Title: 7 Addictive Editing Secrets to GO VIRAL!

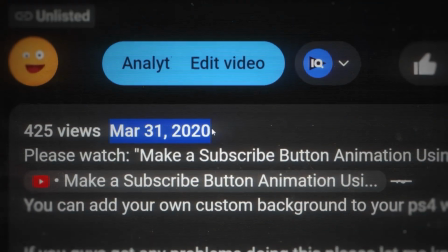(0:00)
I have been making videos for more than 2 years only to see results like this.
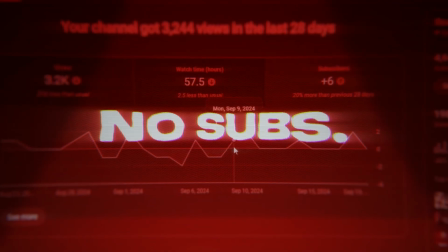(0:03)
Demonetized channel, barely getting any views or even subscribers, and even worse, this was my editing back then. But 2 years later, I discovered a secret, and with that,
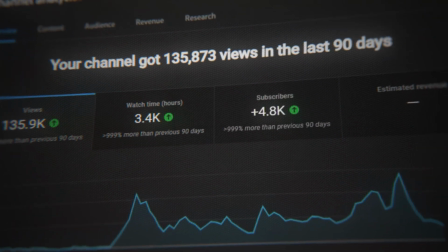(0:14)
I started fresh and managed to go from 0 all the way up to 4,000 plus subscribers with only 3 videos, and that is under 90 days.
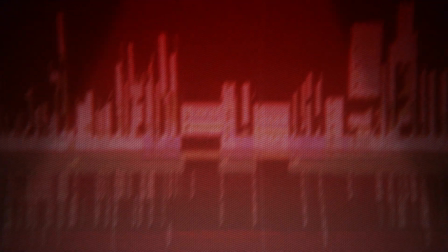(0:21)
And my secret was indeed my editing. From videos looking like trash that barely gotten any views or subscribers to a point where I managed to grow my own audience while making thousands of dollars.
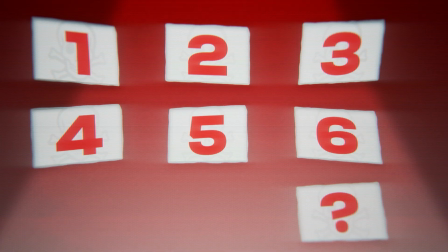(0:31)
So today, no matter the level that you are in right now, I'm gonna share with you guys these 7 secrets that I learned that will help you to make people addicted to your edits. Trust me on this, because I have been on your shoes, or maybe even worse.
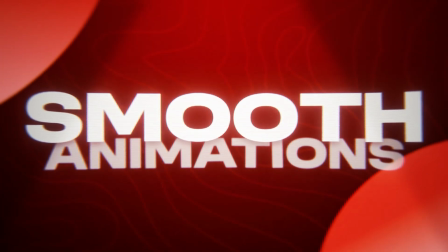(0:44)
Mastering smooth animations is one of the most important skills that you want to have when you are making videos. You see, from the videos that I have watched and also from the experience that I have, it's not about how many flashy effects that you can add to your video. It's more about how smooth you can make your animations and your edits and learning how to have flow to your video. So the question we have right now is, how can we make these smooth animations? So you need to break this down into 3 main things.
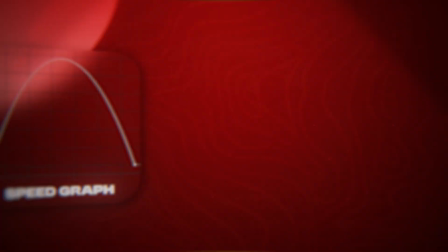(1:09)
First thing is, you need to master how to use the graphs. Basically, there are 2 main graphs that you can use, which is the speed graph and the value graph.
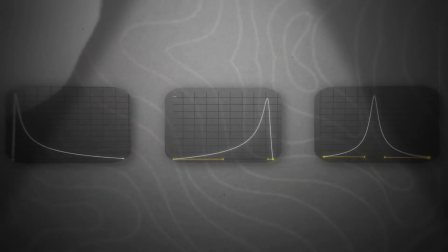(1:16)
So these are the 3 graphs that you will need when you're starting out. So when you're doing start animations, this is the graph that you want to go for.
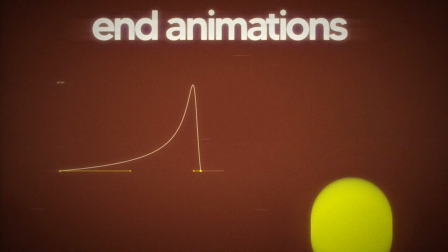(1:23)
When you're doing end animation, this is the graph that you need to go for. But there is another graph called mid graph. So let's say both of these 2 graphs does not work for your animation, then going for this mid graph will give your animation a much more smoother look.
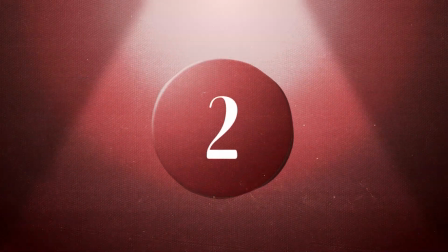(1:36)
So once you master these graphs, next you need to know how to have a flow to your video. When I'm talking about having flow to your video, it's all about having motion throughout your video, and the way that you can achieve this is basically through overlapping keyframes.
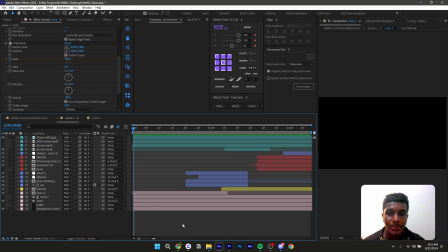(1:49)
It's me on the screen, and I'm gonna explain what this overlapping keyframes means.
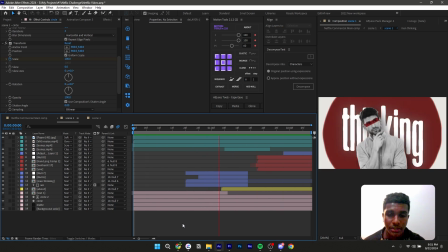(1:53)
So if you take a look at this simple edit or this simple animation that I have did, all I did was I just followed the basics.
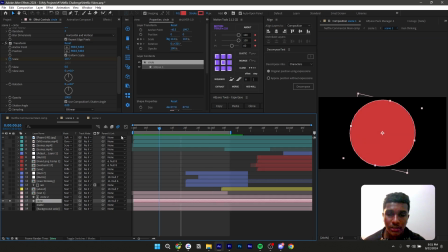(1:59)
So now let me explain this using an example. So this is a really simple animation that I have did for a circle.
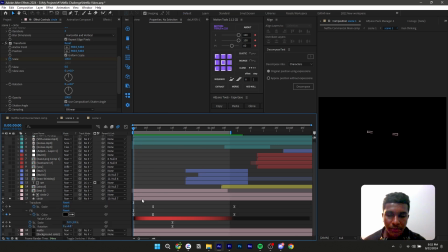(2:06)
So when it comes to overlapping keyframes, this is what I have did. So if I just pull this layer like that, as you guys can see, I have these keyframes and I also have these 2 keyframes.
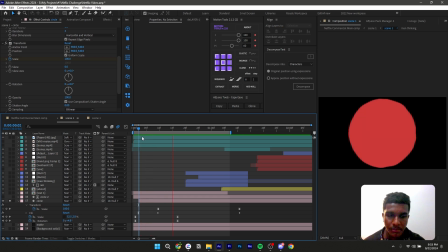(2:15)
As you guys can see, at start I have this simple animation, and also I have another scaled in animation, and the reason why this animation looks smooth is because I just overlap the keyframes.
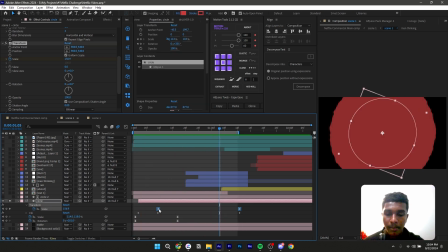(2:26)
So let's just imagine I made this animation by basically moving these keyframes right at this point. So now if I play this animation, this is how it will look.
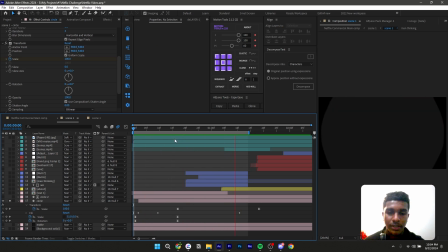(2:35)
And the reason why this animation looks a bit weird is because there is a harsh stop in between the first animation and this scale out animation, right? So this is a common mistake that many editors and many people do when they're actually making their animations or their motion graphics.
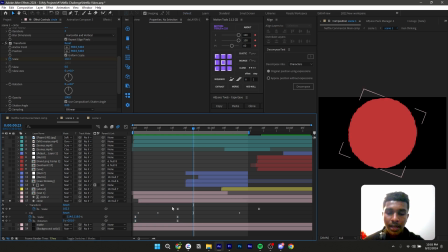(2:54)
They just make the first animation or the first set of keyframes, and they make the second set of keyframes at the point where the first keyframe ends. Rather than just placing your keyframes like this, just make sure that you actually overlap your keyframes so it actually looks something like this.
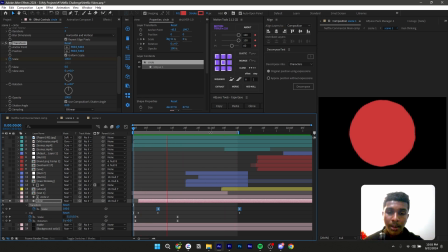(3:10)
So now if you play this, it will have a much more smoother look because there is no point where there's like harsh top.
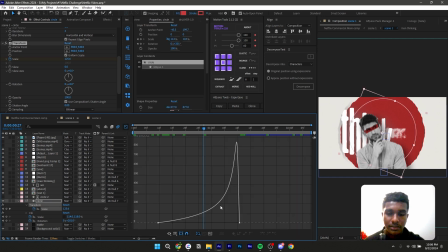(3:17)
So now if I just go to the graphs, as you guys can see, this is the graph that I have used because this is a out animation,
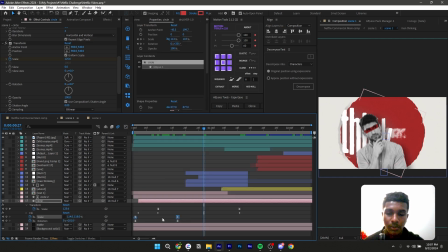(3:23)
and this is the graph that I have used for this set of keyframes because that is an in animation. And again, these are the basics.
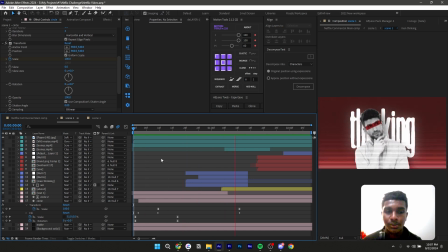(3:29)
So those are the basics that will help you to make really cool and really smooth edits and animations just like this.
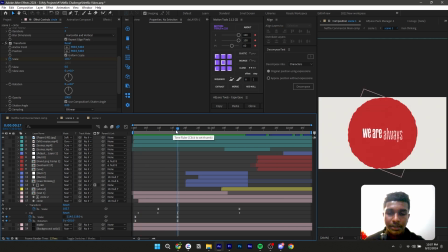(3:36)
And there's another problem many of you guys might be thinking, and that is, if you animate the scale property once, how can you animate it again so you can actually overlap the keyframes?
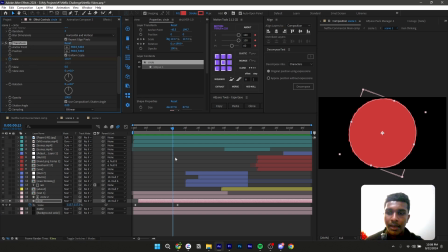(3:45)
Add the transform effect and then animate the scale property through there, and that way you will be able to overlap your keyframes just like this. And the same thing goes for Premiere Pro as well. When you are animating in Premiere Pro, all you need to do is just go to effects and add the transform effect,
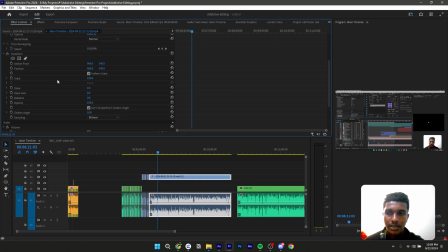(4:01)
and go to effects control, and you can just animate that just like that I have did in After Effects.